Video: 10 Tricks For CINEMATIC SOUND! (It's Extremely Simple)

Cinematic sounding videos are responsible for the tingly feeling of excitement, you know, in your stomach. Tickle, tickle, tickle! Creating a cinematic and professional feeling will bring you closer with your audience.
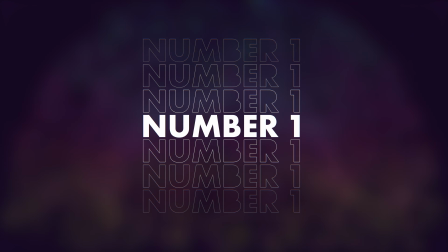12s
It's time for 10 mind-blowing sound tricks in Premiere Pro. Trick number 1. Foley is a technique used in movies, TV shows, cartoons, whatever.
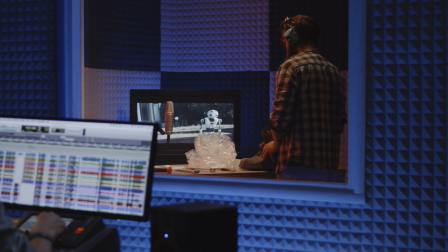20s
It's used to make everything sound perfect.
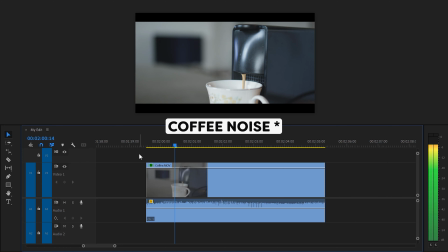23s
You basically remove the sound that came from your camera when recording, and then you replace the audio with sounds you recorded afterwards.
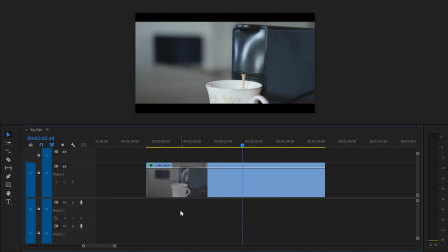30s
Like with this coffee machine, for example.
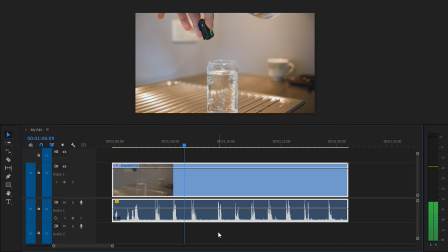35s
To do that, grab a microphone or use your smartphone and record yourself pouring small drops of water into a glass.
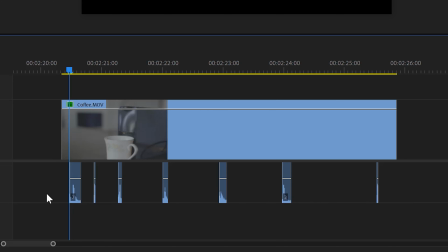44s
Then in Premiere, sync the recorded water drops underneath your coffee dripping. Of course, make sure the timing is perfect. Now we're gonna make it sound more natural by adding some room ambience. Just place your microphone somewhere in the room and then in Premiere, drag that clip underneath the video.
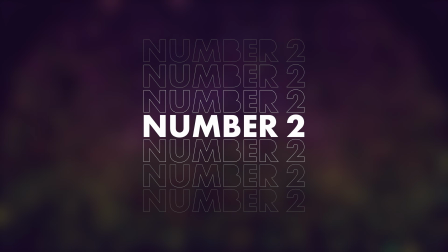59s
There you go. Trick number 2. Manipulate your sound effects to fit your environment.
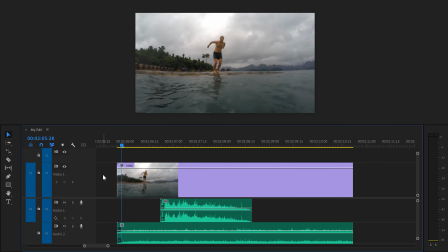64s
For example, this man jumping in the water.
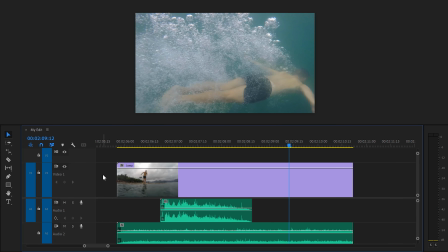68s
So once the camera's underwater, I want the audio to sound like it's actually underwater as well. To create that effect, we're gonna nest all the sound effects together in one clip. To do that, select everything, also your video clip, then right-click and choose Nest.
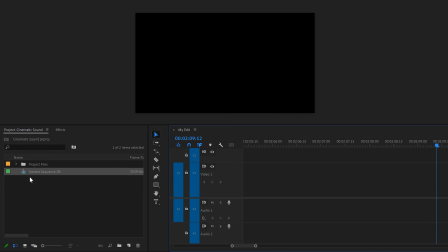83s
Then remove everything in the timeline and drag the nested sequence back into the timeline.
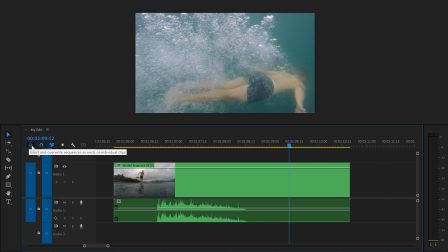87s
There you go. And oh yeah, make sure Insert and Override is enabled. Otherwise, it will just import the insides of the nested sequence.
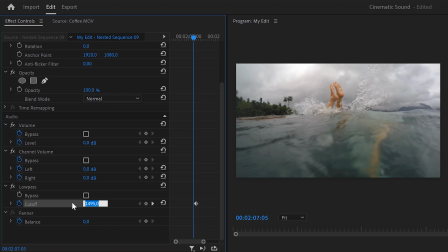95s
Alright, now in the effects library, find the low-pass filter and drag it on your nested sequence. Head over to the effect controls and move the player to the moment where your camera goes underwater. Right here, set a cutoff keyframe. Then move the player back to the moment where your camera is above water.
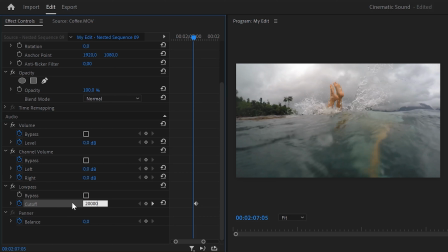111s
Right here, set the cutoff to 20,000 Hz. That is the highest hearable frequency for humans, by the way.
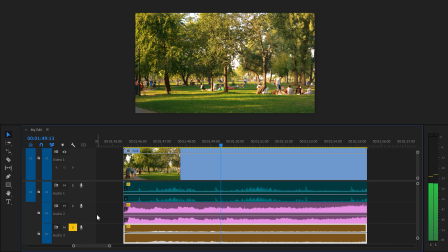117s
And there you go, that sounds awesome. Number 3. Use panning to create depth in your videos. For example, look at this video of a park that I sound designed. The first one is a clip of birds, the second one of a church bell, and the third one is just some crowd ambience.
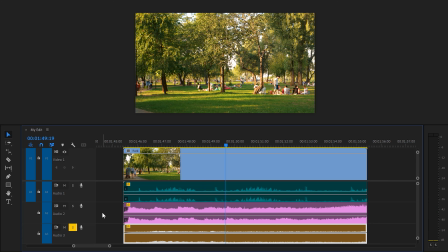135s
All of these sounds are mono. They're in the middle of the mix. We're gonna spread out some of these sounds to the left and right.
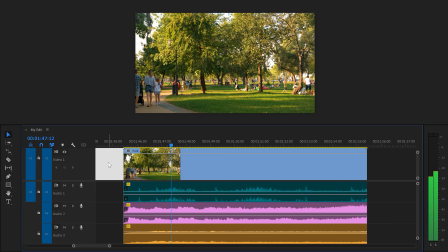142s
For example, the birds and the church bell. To do that, select the clip of the birds, for example. Then in the effect controls, find the panner property. Then in here, simply adjust the balance to the left or the right. Then do the same thing for the other clips and there you go, amazing.
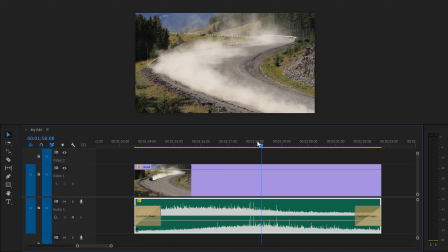160s
It's time to level up to trick number 4, animating the panning. Look at this clip of a beautiful car passing by. We're gonna animate the sound of the car from the middle to the right. To do that, select the clip in the timeline and go to the effect controls.
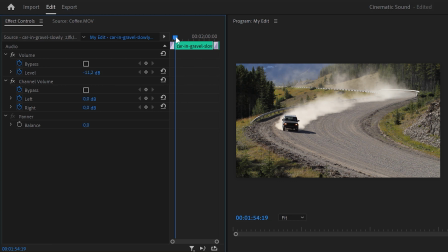173s
Move the playhead to the moment where the car is in the middle of the frame and set a balance keyframe.
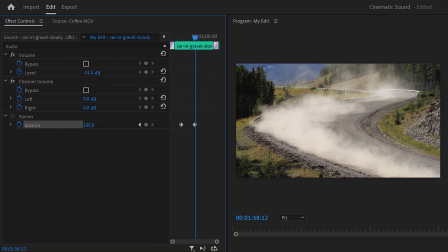178s
Then move the playhead further in time and move the sound to the right side. Don't drag it all the way to the right because that won't sound natural. There you go.
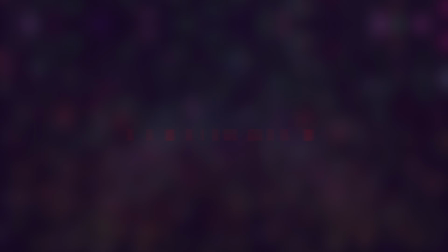189s
Number 5. I actually tried shooting this car clip myself, but then I realized my camera ran out of battery.
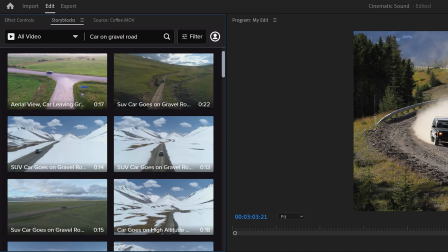195s
I didn't really have enough time to try and shoot it again. But that's where I use Storyblocks, the sponsor of today's video.
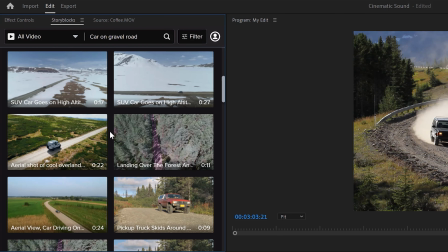202s
I just typed in the shot I needed and boom, there you go. There's hundreds of clips you can use. There are so many risky, expensive and time-consuming aspects of video production, and sometimes the results end up not being worth the investment.
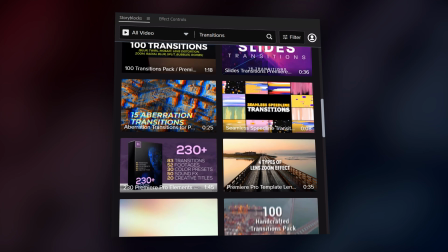216s
For example, when you crash your drone trying to get the perfect aerial shot. You should have used Storyblocks. It only takes you a few seconds until you find a shot you like, and with the plugin, you don't even have to leave Premiere. Storyblocks' curated stock library has everything you need to create high-quality video in one place.
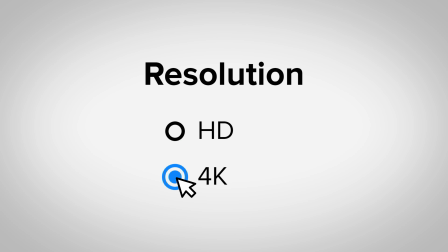234s
With over 1 million 4K HD footage, templates, music, sound effects, images, and more, you can download unlimited high-quality assets for one predictable subscription cost, monthly or annual. You can say goodbye to expensive pay-per-clip pricing.